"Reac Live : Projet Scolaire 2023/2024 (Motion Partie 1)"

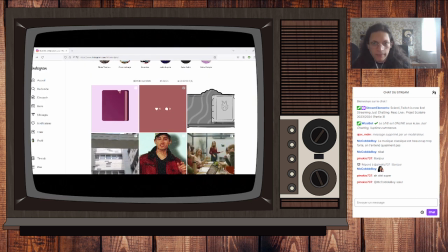23:08 Ça, c'est tous les exos d'animation qu'on a fait. Il y a un dernier exercice qui me manque avant de passer au gros projet animation. Cet exercice, c'est le dernier exercice de montage qu'on avait fait. Alors, pour ça, en fait, on a eu tous les dessins d'une animatique et les voix de l'animatique.
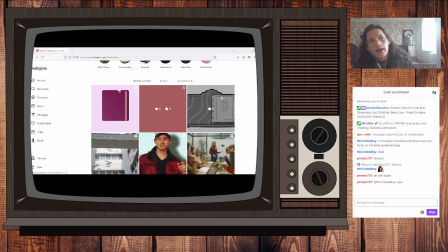23:23 Et nous, ce qu'on devait faire, c'est qu'on devait refaire. L'animatique, donc on devait remonter l'animatique. Je suis pas très très. Je trouve que ce que j'ai fait est pas terrible.
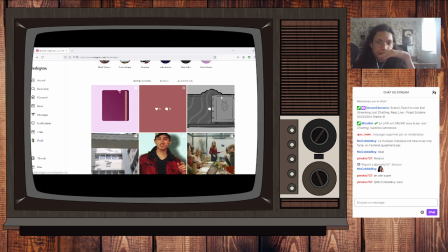23:37 Clairement, si j'avais mis plus de temps et d'énergie dedans, j'aurais fait mieux. Je pense que surtout ambiance sonore, l'ambiance sonore, j'aurais pu l'améliorer. Il y a des plans qui durent un peu trop courts, des plans que j'aurais dû laisser un peu plus longtemps. Voilà. Bref. On verra ça plus tard.
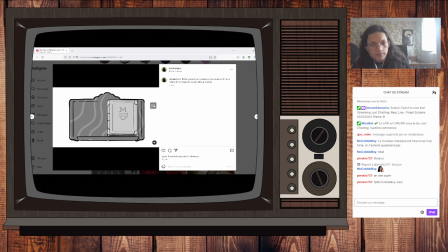23:57 Un seigneur qui dirigeait un royaume. Il était une fois un seigneur qui dirigeait un royaume obscur. Dans ce royaume, ce seigneur des ténèbres faisait office de chef d'orchestre.
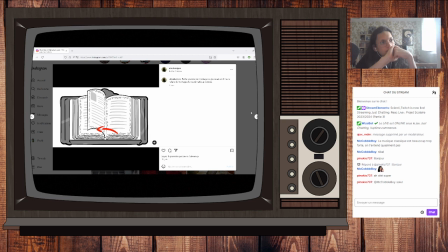24:12 Il dirigeait les âmes damnées d'une main de maître, en battant la mesure avec sa baguette. Littéralement brûlé par sa tâche diabolique, il se consumait.
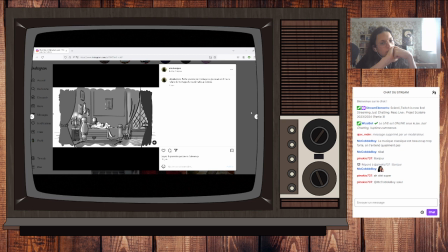24:21 Selon la tradition, son fils, l'arrogant Mimiphisto, était destiné à lui succéder. Le grand jour de l'ultime épreuve était arrivé. Devant ses pairs, Mimiphisto devait prouver son impeccable maîtrise du rythme méphistophélique pour être jugé digne héritier.
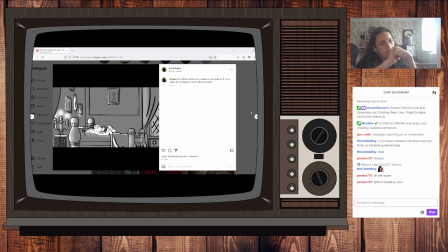24:39 Mais avant cela, une dernière représentation s'imposait auprès de son précepteur.
Déjà, tu avais cette intro. Cette intro dans laquelle j'ai déjà coupé, parce qu'il y avait des trucs un peu plus longs. D'ailleurs, on entend une découpe, on sent qu'il y a deux phrases qui sont beaucoup trop proches. Parce que c'était beaucoup, beaucoup trop long.
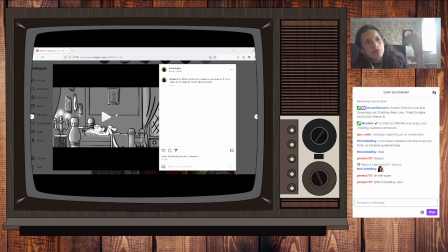24:57 Et qu'on n'avait pas assez de trucs à animer dessus. Voilà, c'était très embêtant. Surtout comme vous voyez, ça zoome de plus en plus. Et du coup, je ne pouvais pas utiliser une animation deux fois. Parce que vu que ça zoomait, on voyait que ça changeait de plan si je réutilisais les animations.
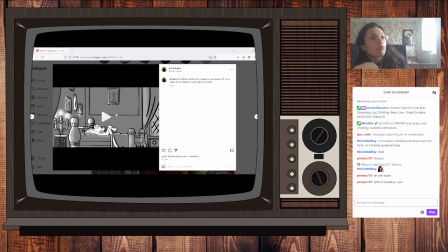25:13 Là, on voit qu'on a le pied qui bouge, que j'ai pu mettre deux fois. Et j'aurais pu mettre un peu plus pour donner un effet un peu moins saccadé. Mais c'est deux seuls plans qui étaient sur la même échelle. Les autres n'étaient pas sur la même échelle, j'aurais pas pu. C'est embêtant. Et derrière, du coup, c'est le lac des cygnes parce que je trouvais que ça collait bien.
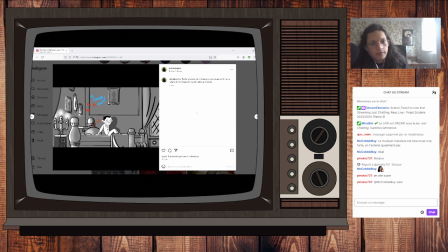Quel fainéant. De notre temps, cela ne se serait pas passé comme ça. Dire qu'il n'en a rien à faire. C'est le jour de son examen et il est là, sur son lit.
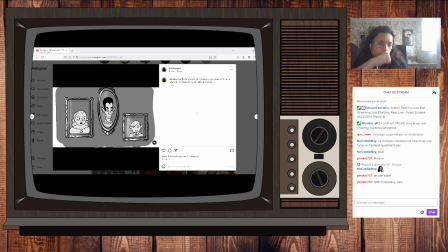25:45 Cet examen ne semble pas le préoccuper plus que ça. Oh, c'est sûr qu'il n'a pas l'air inquiet. Quelle honte. Quelle honte!
Voilà, en sachant du coup que tout l'ambiance sonore, on a dû la recréer. J'aurais pu mieux la recréer.
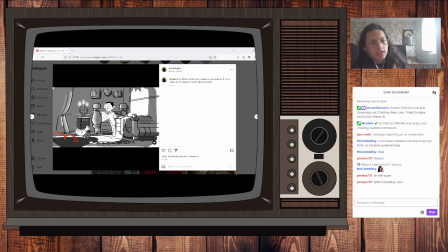26:05 Du coup, majoritairement, je suis allé chercher des choses sur Internet pour trouver les sons. Sauf les petits pas en plastique là. En fait, c'était des sons que j'avais utilisés pour mon animation principale dont on va parler juste après.
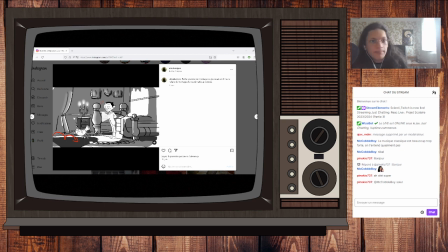26:20 Et du coup, je les ai réutilisés ici parce que je les avais déjà faites et que ça collait bien.
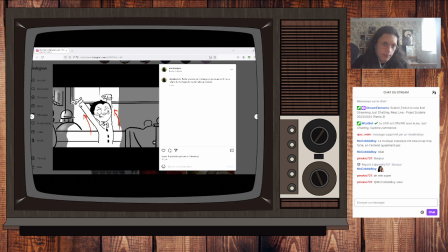rouges. Les étincelles doivent être rouges. Pas blanches. Rouges.
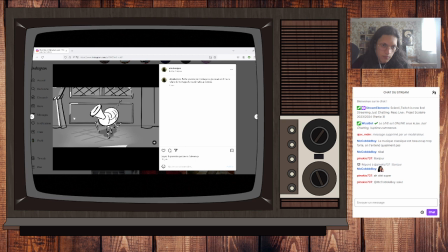Vous n'êtes pas...
Voilà, là c'est ma plus grande erreur dans cette animatique. J'aurais dû faire durer un peu plus longtemps la partie musicale des deux côtés.
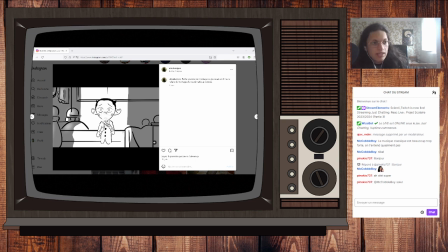27:08 Même si je laissais plus de temps à juste l'image, vu que c'est juste une animatique, évidemment ça va être animé ensuite. Et c'est le but d'un storyboard.